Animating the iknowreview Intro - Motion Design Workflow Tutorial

Hey Leute, normalerweise mache ich nicht 2 Reviews zu ein und
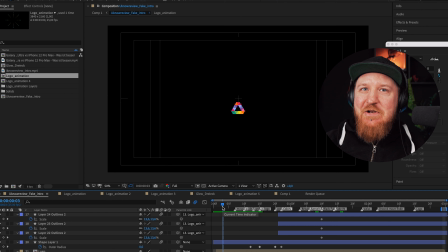[0:20]
I actually just wanted to watch a video about an e-bike and, well, I then created the intro of iknowreview. Welcome to the next episode of How to Animate an YouTube Intro.
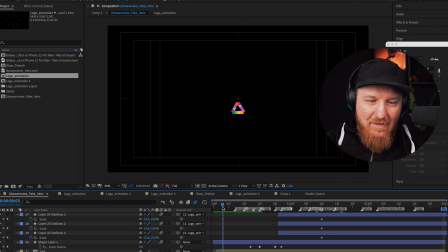[0:35]
I have marked, as always, all the different positions where something is happening with the logo animations.
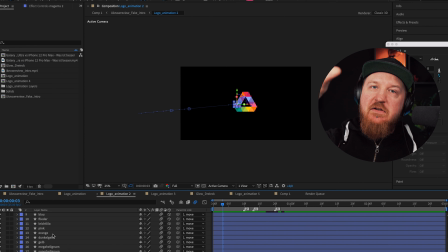[0:41]
In this case, the iknowreview logo that I actually affected to a iknowreview because I don't want to actually use this logo. So I made my own and it looks like this. Similar but different.
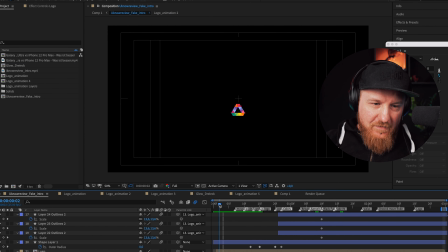[0:55]
I made all the shapes in After Effects. That is visible here. You can see I made all of those different small shapes and they are all
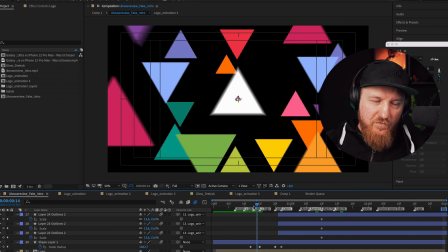[1:06]
parented as a 3D layer because I'm going to move them out in space towards the camera.
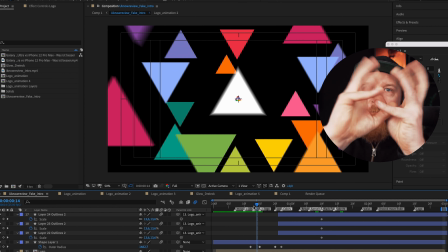[1:11]
Then we actually go into the first comp. There's nothing, and then the shape itself is moving upwards, as you can see it down here,
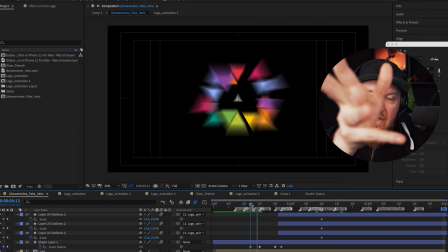[1:19]
and then it's scaling to the front in a rapid succession. It's like poof, and that's actually the 3D move,
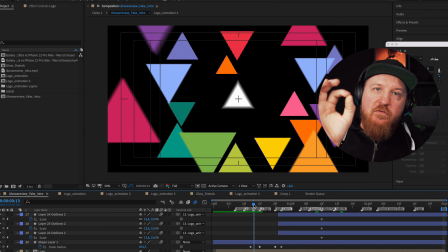[1:27]
so everything is moving upwards and then like a explosion towards the camera, stopping there.
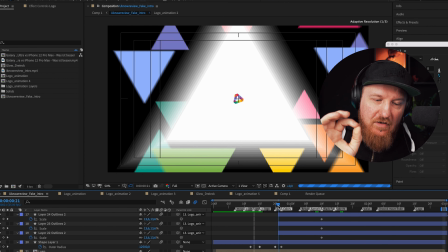[1:34]
There's a slight bit of
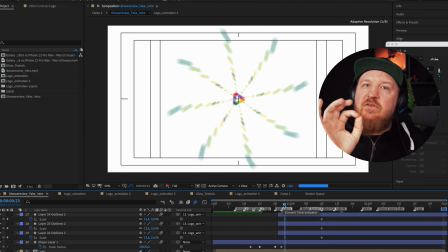[1:37]
delay in it, and while that is happening, a white triangle from the back is actually coming forwards,
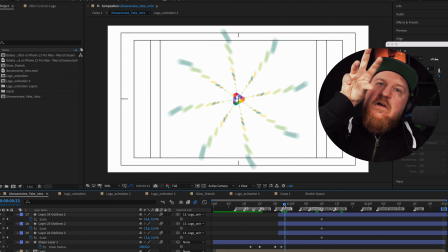[1:44]
and while the white triangle is actually coming to the front, we have the logo itself again coming to the front with another
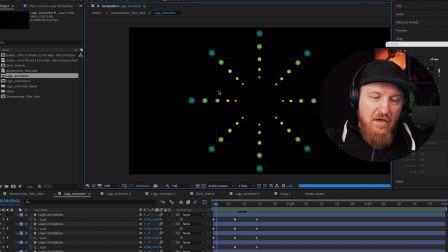[1:53]
really nice thing that I saw in the logo, and that was, in that case, I don't actually remember, it was a moving shape that had a lot of different sections going to the back,
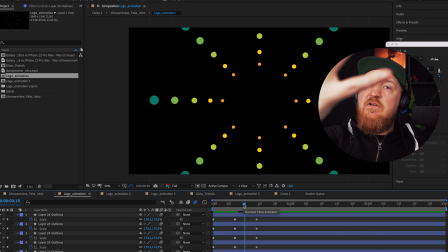[2:07]
and I also created that with points. All the shapes that I have in this composition right here are just
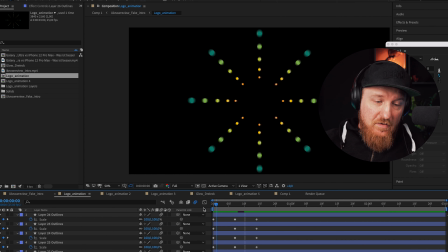[2:15]
different variations of the same dot, just positioned differently in space, and then they move together on an axis so that it seems like either you are moving or they are coming towards you.
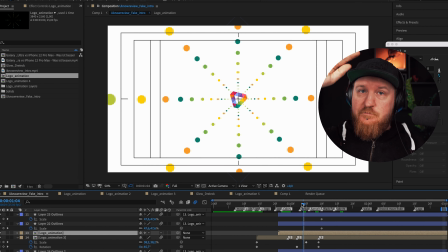[2:28]
In that case, they are coming towards you. Rapid succession in the beginning, as you can see, like this, and then smaller movement, and that's actually all that is to it.
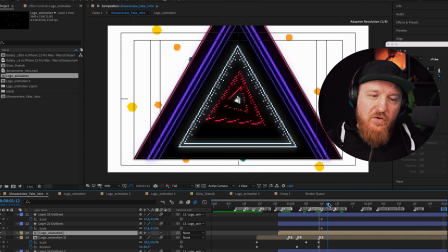[2:43]
Then I just duplicate them to infinity, like 4 or 5 times, so that it actually seems like there's a lot going on.
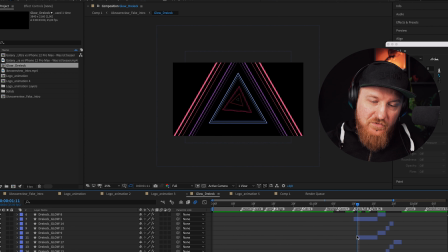[2:52]
The same with the lines in my logo.
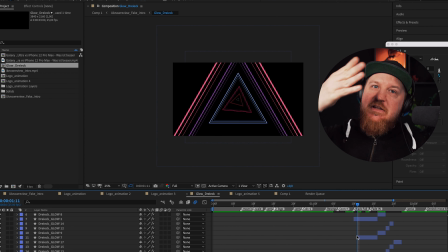[2:55]
And then we have another triangle because the main shape in this logo is a triangle, a black one that comes to the front, and while that is happening, we have the next sequence.
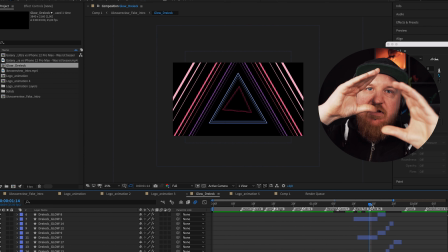[3:08]
In that case, these are different triangular shapes that are actually cut in different parts,
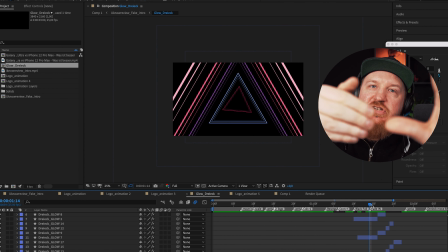[3:18]
and they are, every time they are moving a tad forwards in space,
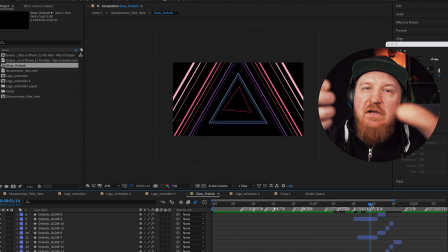[3:24]
they are actually positioned like this, and then the next one is a tad in front,
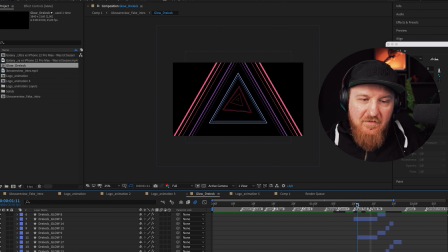[3:28]
and the next one is a tad in front, and the next is a tad in front, and then the last one actually fades out.
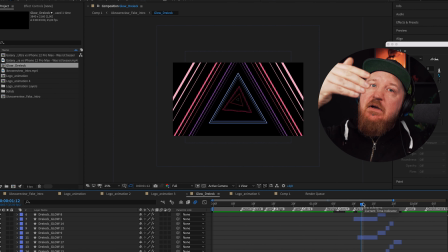[3:34]
Then we have a cut on all of them, and then a color change, and then next time they are moving, the same thing. Last one is left out, color change to the one before, so that we actually get the effect of movement,
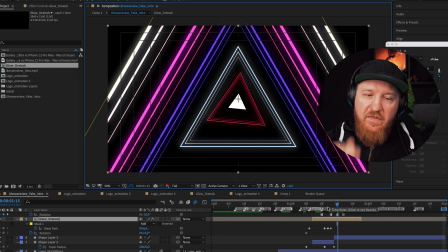[3:48]
but it's actually not moving, so it just looks like it would be moving in the same space, but it's just a simple trick that actually a lot of filmmakers used a long time ago to actually make frame by frame color animations.